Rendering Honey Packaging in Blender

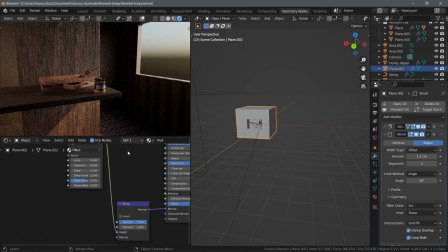[12:15]
Basically try and make it more like an actual room. Now it doesn't have to be excessively detailed.
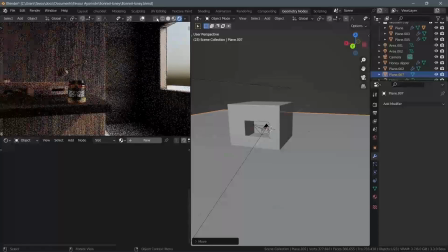[12:21]
It just has to have roughly the right shape and texture, just so the light bounces can be a little bit more realistic.
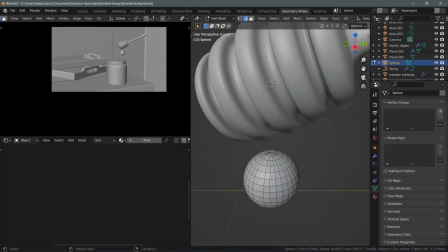[12:28]
And then after that, we start to make the honey that's going to drip off the honey dipper.
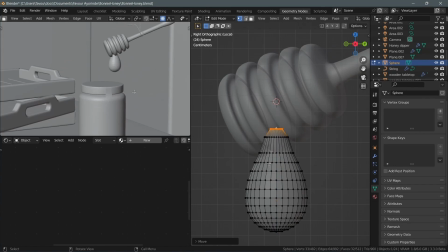[12:34]
So in hindsight, I should have made this by just duplicating the mesh directly from the honey dipper and just working on that.
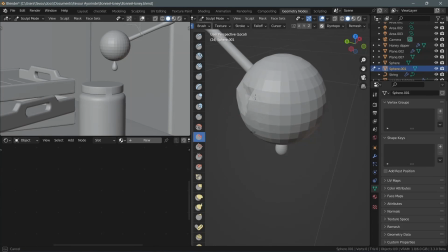[12:42]
But for some reason, I decided to grab a whole other mesh and start sculpting it to try and fit the shape of the honey dipper.
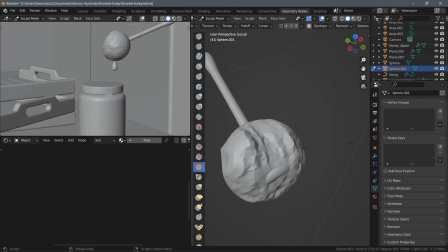[12:50]
So if you want to try something like this, you should probably just duplicate the existing mesh and then work on that.
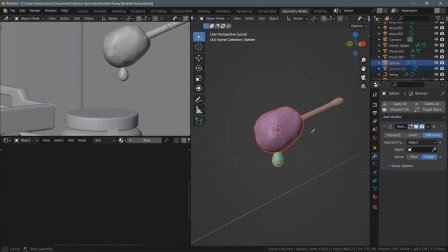[12:56]
There's no point to doing this, so probably don't do this.
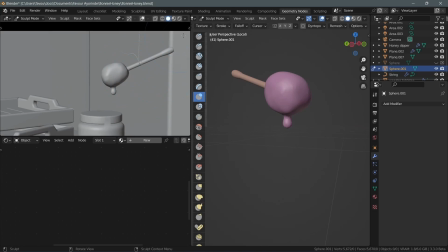[13:03]
Moving on. After I was done, I just applied the honey material that we made earlier to this.
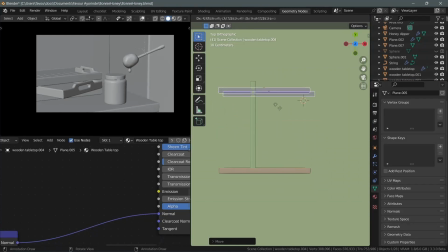[13:09]
So now we have honey dripping. Next up, we have the cupboard that I put at the back, and that's just a bunch of planks that I've arranged together.
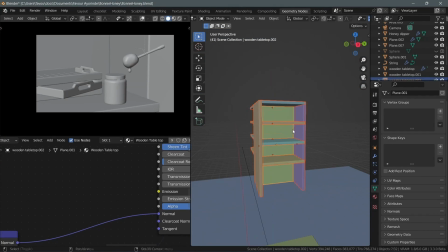[13:18]
And this is very low level of detail because it's going to be far back and it's going to be blurred.
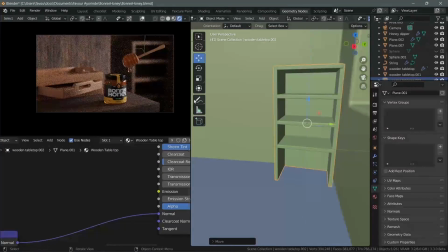[13:25]
So I'm just resizing this and making sure it fits in that corner and it doesn't interfere with the elements I have in the foreground.
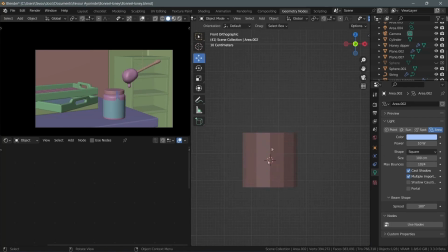[13:33]
Next up, I'm just going to make a lot of simple pots that I'm going to put in the cupboard.
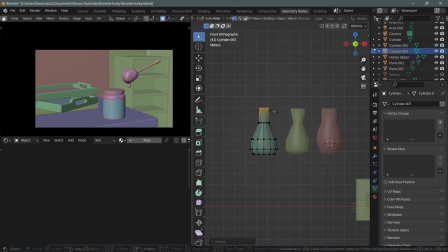[13:39]
They're very simple. They don't have to be too detailed, especially because they will be way back,
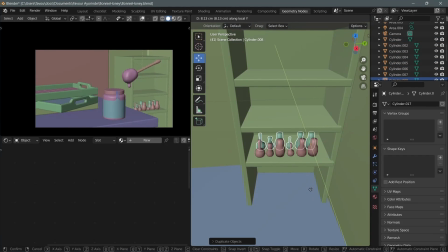[13:44]
and because they are not super detailed, they won't really contribute much to the render times, so you can render really fast.
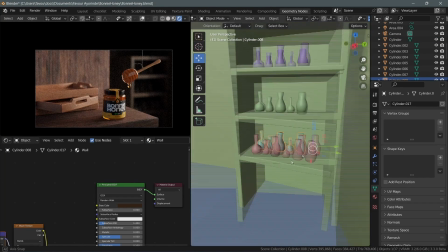[13:50]
The scene looks realistic and you still render fast because the items that are further from the camera have less detail.
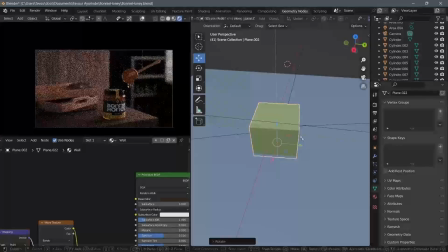[13:57]
Next up, I'm going to move the room around until I can get just a part of the window in the frame.
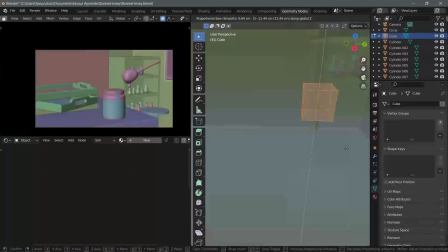[14:03]
And then I'm going to make a stool and I'm going to place it from the cupboard just to fill up that empty space in front.
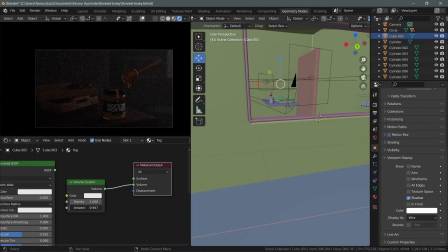[14:10]
And then I'm going to add fog to this scene, just a volumetrics. That's just going to make the scene have a lot of depth in it.
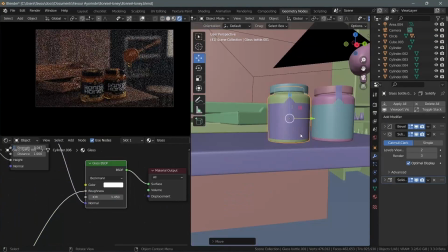[14:19]
Then I'm going to duplicate one of these products and move them backwards.
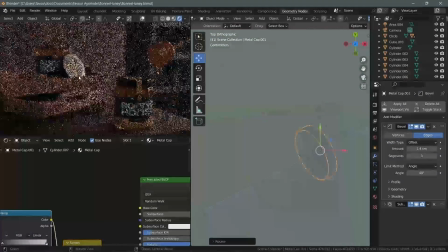[14:25]
Basically, you just have like two products in slightly different presentations, and have one blurred, have one in view.
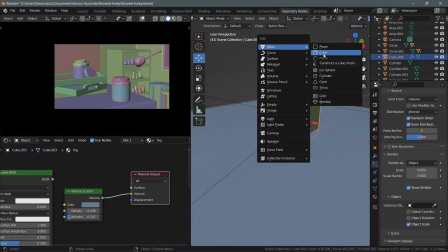[14:33]
I feel like that makes it more interesting. So now we have fog, and the last thing I want to add to this is some dust particles, right?
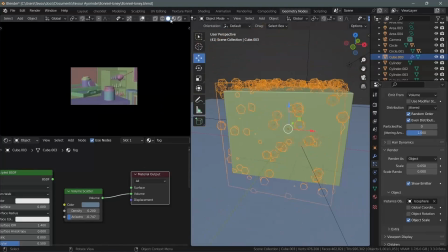[14:41]
So I'm just making a single dust particle and scattering it around the scene.
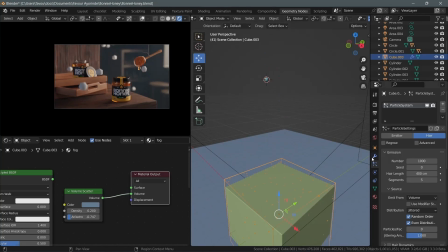[14:46]
So if I go to rendered view, you can actually see the giant dust particles, which I'm going to just scale down significantly.
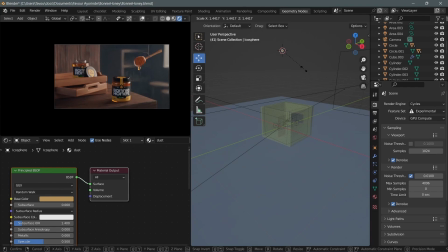[14:54]
And yeah, that pretty much wraps it up.
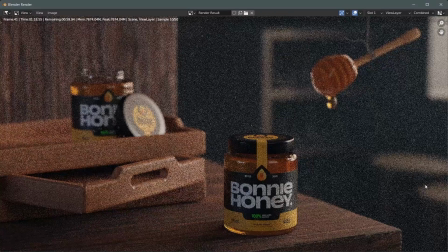[14:58]
Hi, so if you made it this far, thank you for watching and sticking till the end.
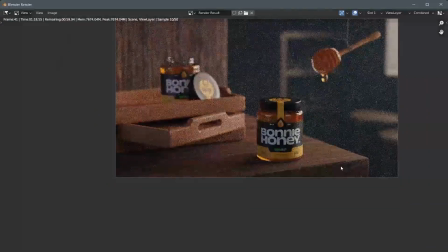[15:04]
I will be making more content like this in the future and hopefully more step-by-step tutorials. But at any rate, just I guess watch out. And yeah, that'll be all from me. If there's any questions and you want to ask them, I guess you could just put them in the comment section and I'll just attend to them.
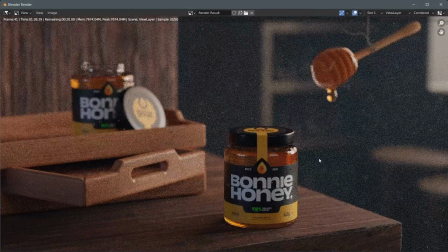[15:23]
Also, if there was anything in the video that you wanted me to expand more upon,
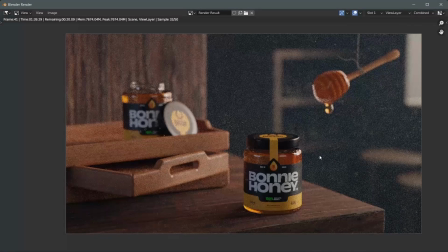[15:29]
like the rope tutorial for example, you could just also comment that and I'll make a step-by-step tutorial on that.
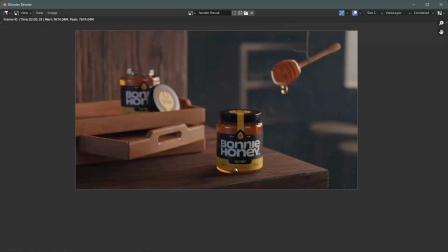[15:34]
So yeah, and until next time, bye bye.